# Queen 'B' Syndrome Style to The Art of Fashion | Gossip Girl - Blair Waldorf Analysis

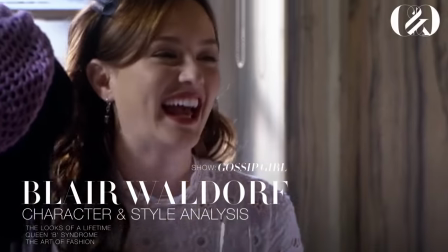Blair Waldorf is a main character in the show Gossip Girl, airing from 2007 to 2012.
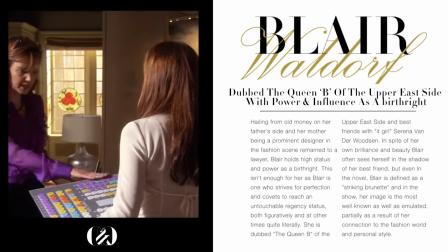Hailing from old money on her father's side, and her mother being a prominent designer in the fashion scene,
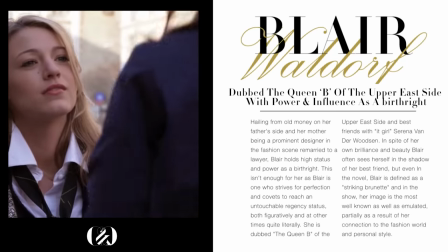remarried to a lawyer, Blair holds high status and power as a birthright.
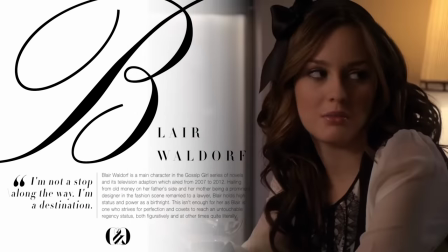This isn't enough for her, though, as Blair is one who strives for beyond perfection and covets to reach an untouchable regency status,
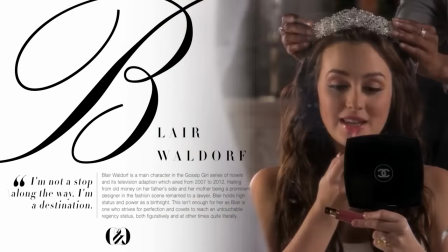both figuratively and at other times quite literally.
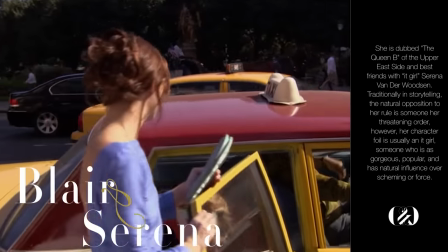She is dubbed the Queen Bee of the Upper East Side and best friends with it girl Serena Vanderwoodson.
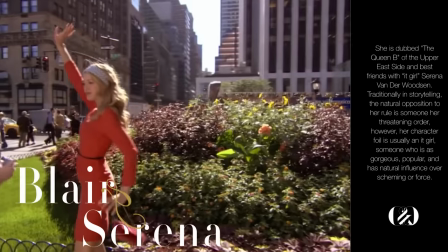In spite of her own brilliance and beauty, Blair often sees herself in the shadow of her best friend.
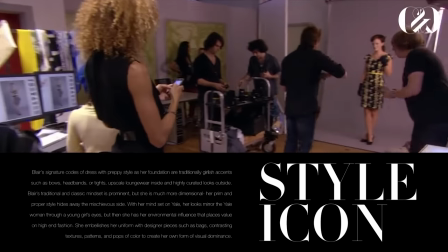But even in the novel, Blair is defined as a striking brunette.
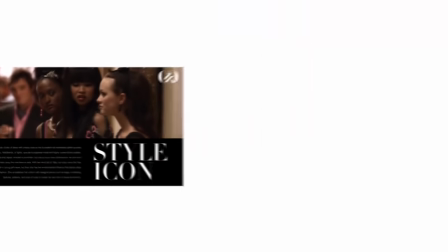And in the show, her image is the most well-known, as well as emulated, partially as a result of her connection to the fashion world,
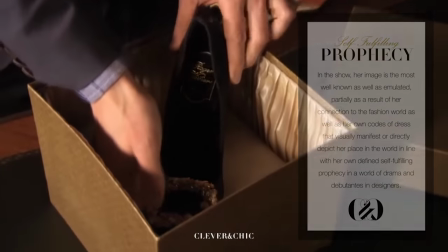as well as her own codes of dress that visually manifest or directly depict her place in the world,
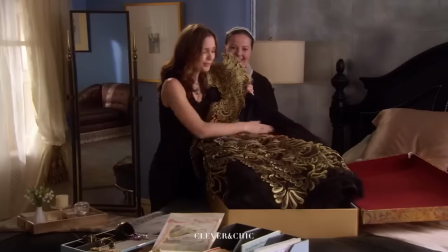in line with her own defined self-fulfilling prophecy amongst all the drama and designer fashion.
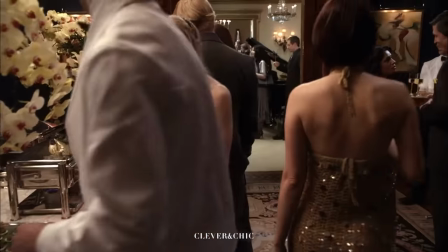The very first look sported by Blair in the series sets the tone for her identity and the foundation of her development.
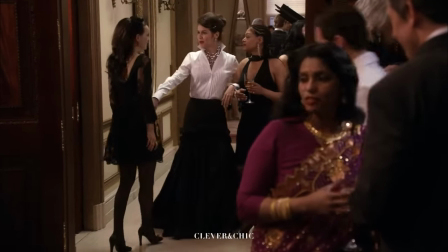She is wearing one of her mother's designs, an Eleanor Waldorf dress. Very classic, very Audrey Hepburn.
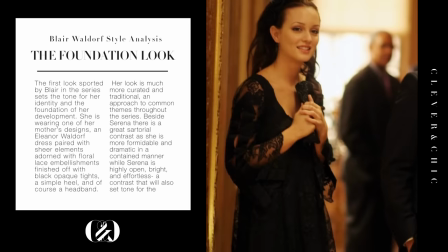Paired with sheer elements adorned with floral lace embellishments. A sexier component, very toned down. Finished off with black opaque tights, a simple heel, and of course, a headband.
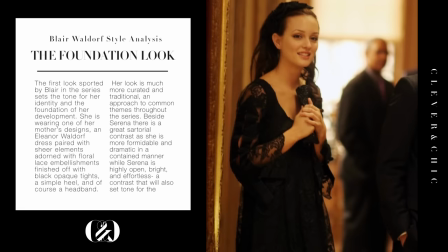The iconic accessories. Her look is much more curated and traditional.
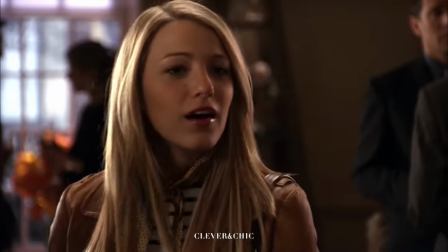An approach to common themes throughout the series. Besides Serena, there is a great sartorial contrast,
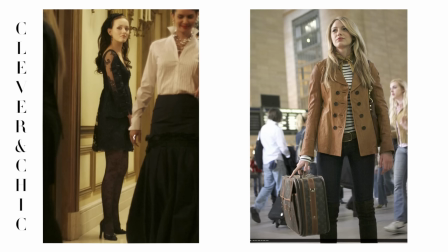as she is more formable and dramatic in a contained manner, while Serena is highly bright and effortless.
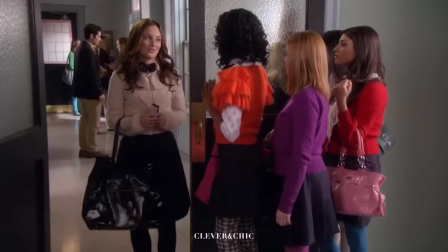A contrast that also sets tone for the show. Her most well-known and favorite looks are rooted in seasons 1 and 2.
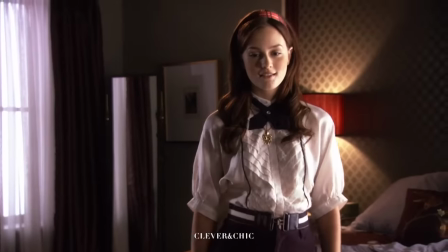Blair's signature coats of dress with preppy style as her foundation are traditionally girlish accents such as bows,
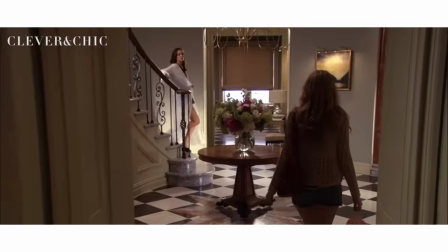headbands, or tights, upscale loungewear inside, and highly cultivated looks outside.
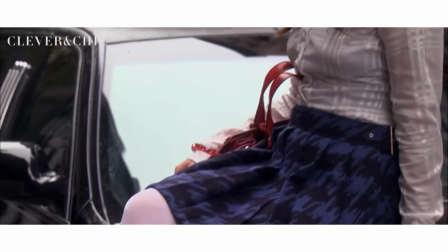Blair's traditional and classic mindset is eminent, but she is much more dimensional.
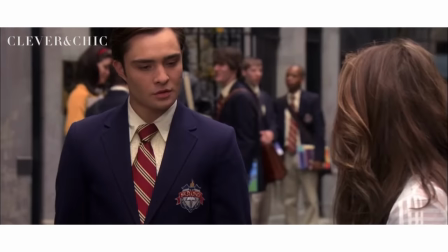This prim and proper style hides away the more mischievous side. With her mindset on Yale, her looks mirror the Yale woman.
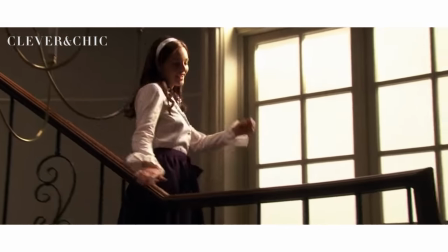Dad gave me my first Yale sweatshirt. I don't think any piece of clothing has ever fit me more perfectly.
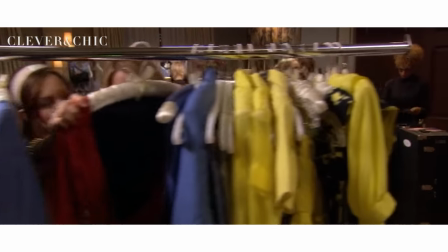Through a young girl's interpretation, but she also has this environmental influence that places value on high-end fashion.
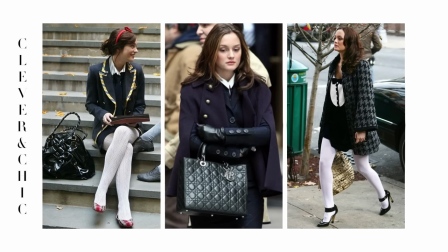She embellishes her uniform with designer pieces, such as bags, contrasting textures, patterns, and pops of color to create her own form of visual dominance.
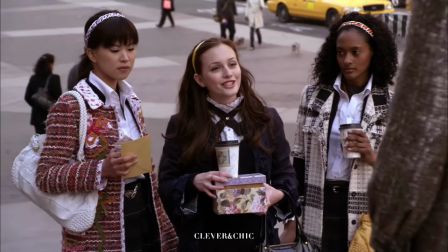As she does not have this effortlessly, she does have a captivating and demanding demeanor in order to exert this unattainable image.
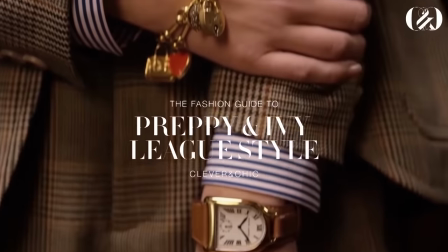If you're interested in learning about preppy style, the history,
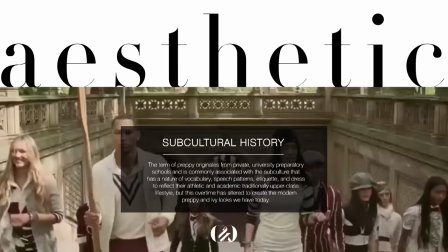sociology, and how to curate this wardrobe, I have an entire in-depth video dedicated to this fashion.
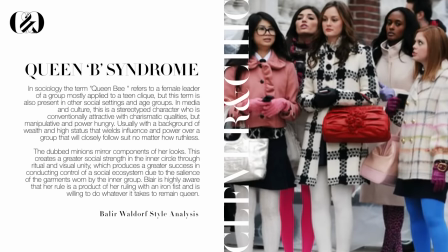In sociology, the queen bee refers to a female leader of a group, mostly applied to a teen clique.
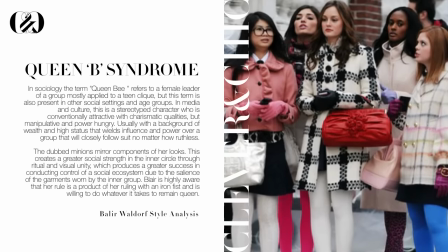But this term is also present in other social settings and age groups. In media and culture, this is a stereotyped character who is conventionally attractive with charismatic qualities,
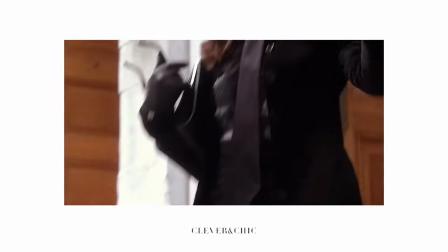but manipulative and power-hungry,
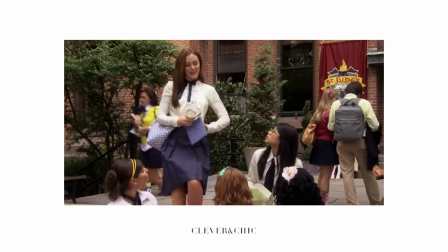usually with a background of wealth and high status that wields influence and power over a group that will closely follow suit,
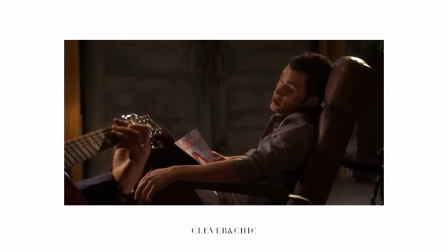no matter how ruthless.
She's best friends with this girl, Blair Waldorf, who is basically everything I hate about the Upper East Side,
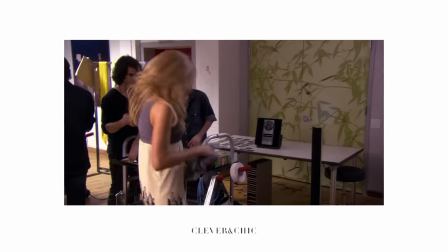distilled into one 95-pound, doe-eyed, bonmot-tossing, label-whoring package of girly evil.